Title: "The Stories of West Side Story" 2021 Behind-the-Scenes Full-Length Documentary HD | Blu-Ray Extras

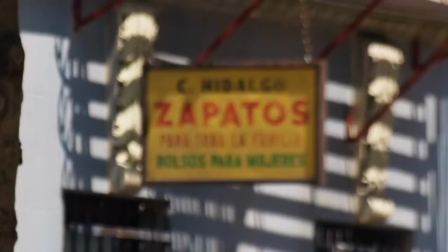They were more concerned about really getting as many sound effects, about getting the best vocal tracks possible.
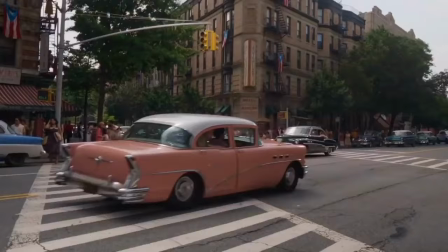So Jerry and Mike, who worked with me, they would put microphones all over the place, and we would capture cars,
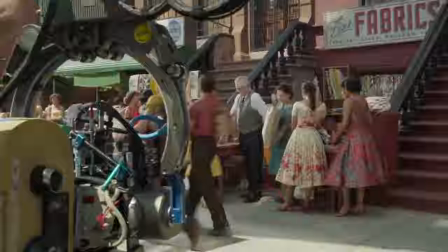cranes, and everything else that was going on while we're doing dialogue.
Buying on credit is so nice.
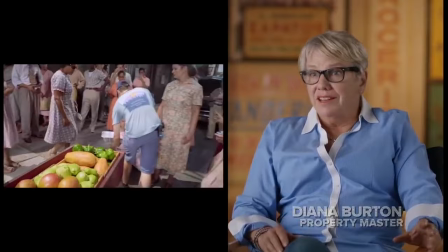Make sure that the background always had something exciting to do and new and authentic.
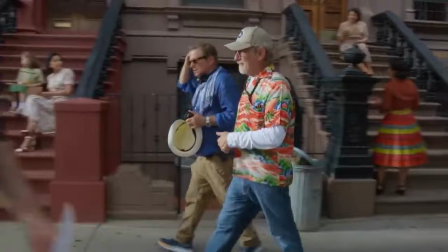What do you have though to keep clean? We got it.
We created photographs exactly.
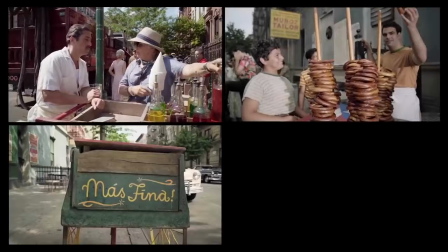In the Puerto Rican area, we would have a piragua cart and pretzel carts and hot dog carts, things that we felt like would be there.
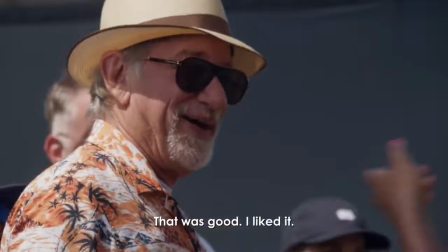In a room in America.
I basically said, I'm not telling the story unless every shark can be from the Latinx community.
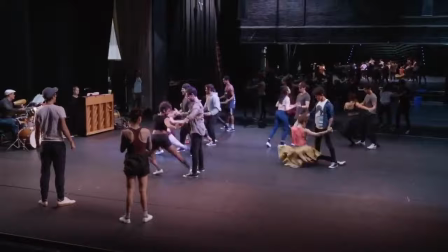I don't want to do what's been done on every stage production that's ever been mounted, which is basically to just mix and match.
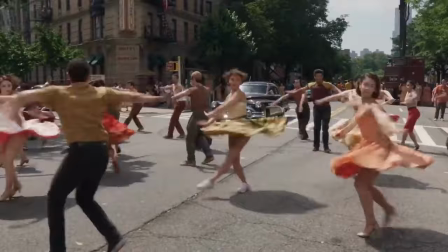I wanted this to be an all Latinx cast. We have, out of 50 cast members, 20 are New Yorkicans or Puerto Ricans or descendants from Puerto Rico.
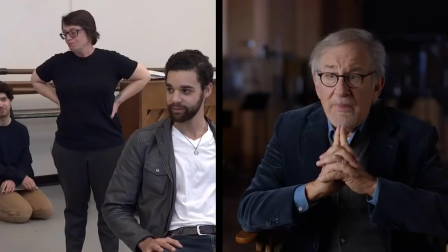So I did as much as I could. Christy McCosco did as much as she could, and Sidney Tolan, the casting director, and Tony Kushner,
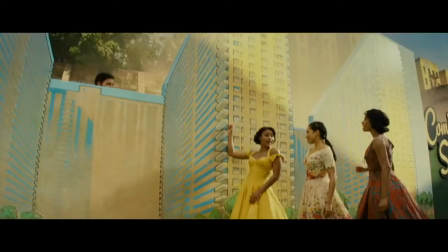to marshal this edict and never break that rule. And we didn't.
Better get rid of your accent.
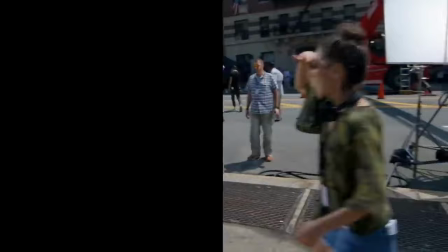I have felt so connected to my Cuban roots on this project, being surrounded by so many passionate Latin people.
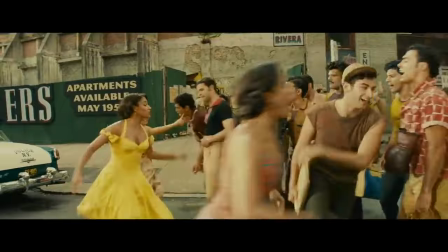If you're all white in America.
It was a majorly ambitious number, and the script took many of the numbers and put them into different contexts and applied different storytelling.
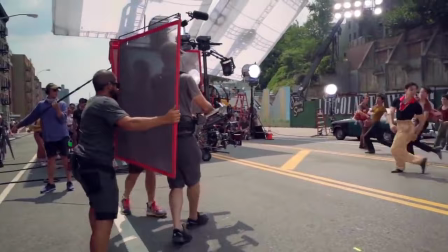And so it would be impossible to use the original choreography.
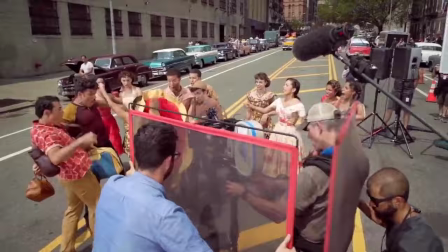While Justin Peck was going to do his best to honor the legacy of Jerry Robbins and Peter Gennaro,
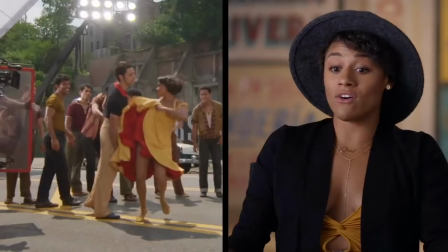he is his own man, and he has a very specific style, which I will tell you,
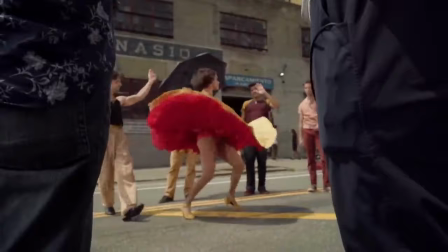it's very hard to conjure out of your body on concrete, but it's beautiful.
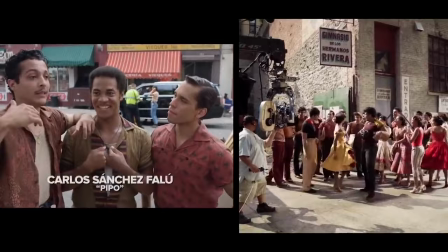The three of us auditioned in Puerto Rico. I had the ballet company with him, and I used to go to a studio. With me. That it was with him, so I danced with basically, both. Basically, David knows everyone.
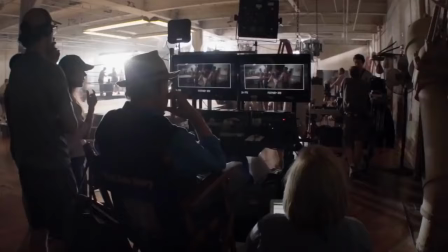Here we go.
The shark women are empowered. They are fearless. America is all about that sentiment. We want to live our dreams here.
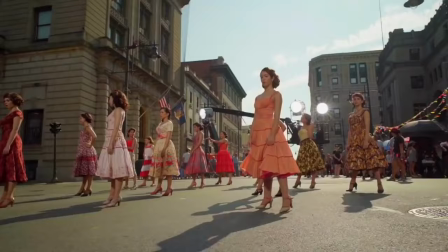I'm from Puerto Rico, and my dream has always been to come out here and pursue this.
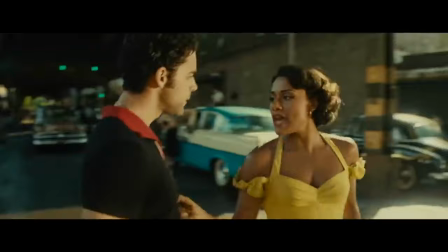So I'm really in character because it's what I'm feeling. It's just brought so much confidence in me. You forget I'm in America. I didn't have the good fortune to grow up with my Puerto Rican father, so I had to constantly search for who I was.
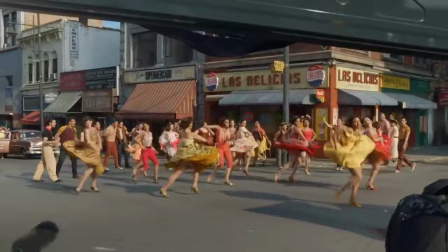So one of the gifts this movie has brought me is the gift of acceptance of who I am, and to be accepted by the Latin community, by the Hispanic community, and more importantly, by the Puerto Rican community.
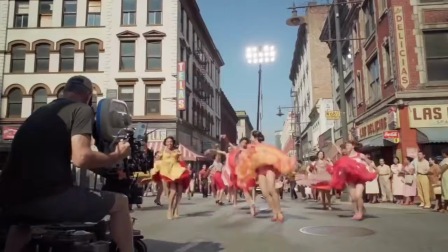It's rather difficult to go on the brightly lit streets at noon with hot, harsh light, having dancers and making it glossy.
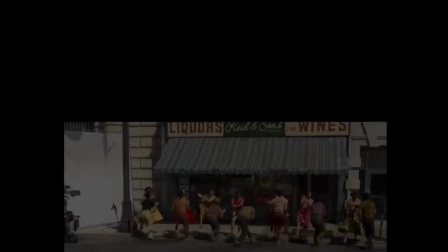You have that bright top light, you get big shadows on people's faces. So you end up bringing many big lights.
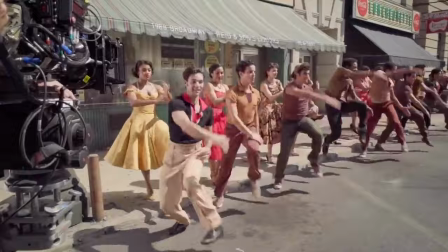And you've got 100 degree weather, and then you're bringing lights that increase the temperature 120. So you have to think of that. The third day got so bad that we had to cancel the shoot.
I think I go back to San Juan.
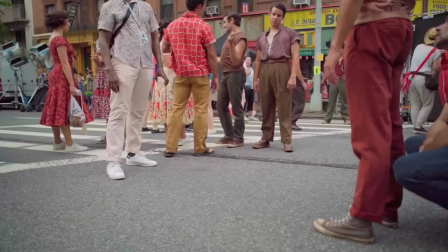The costumes also had to be lighter so you could dance in them and be realistic.
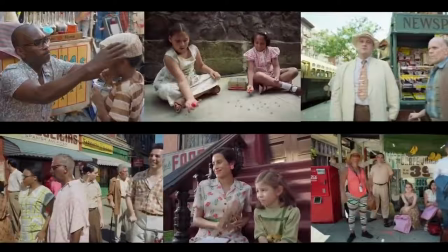For the sharks, we had 15 men, 15 women, and then 400 background extras. It was challenging, but hugely gratifying. We had an amazing team. There's a moment where we explode into the streets. It's full of energy, it's vibrant, we're sweating, and it's great.
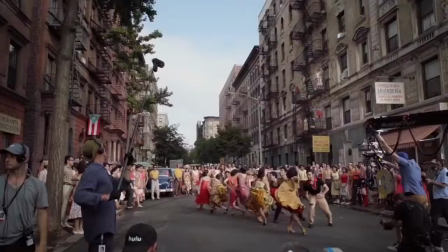Ah, it feels amazing. My copy of America looks like a Ram truck went over it.
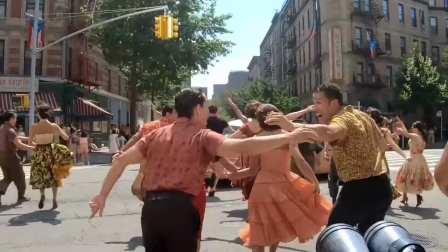It's filthy and it has smudge marks on it, and it really represents what it takes to film a musical.
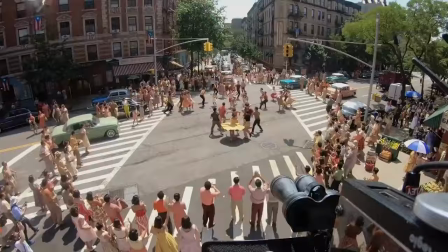It was an incredible experience. You see people looking outside their windows. It culminates in this massive intersection.
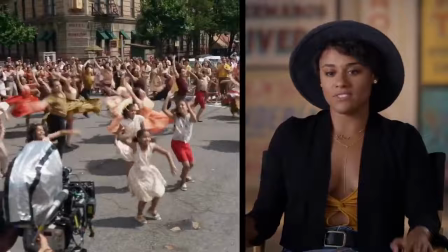It's almost like old Hollywood moment.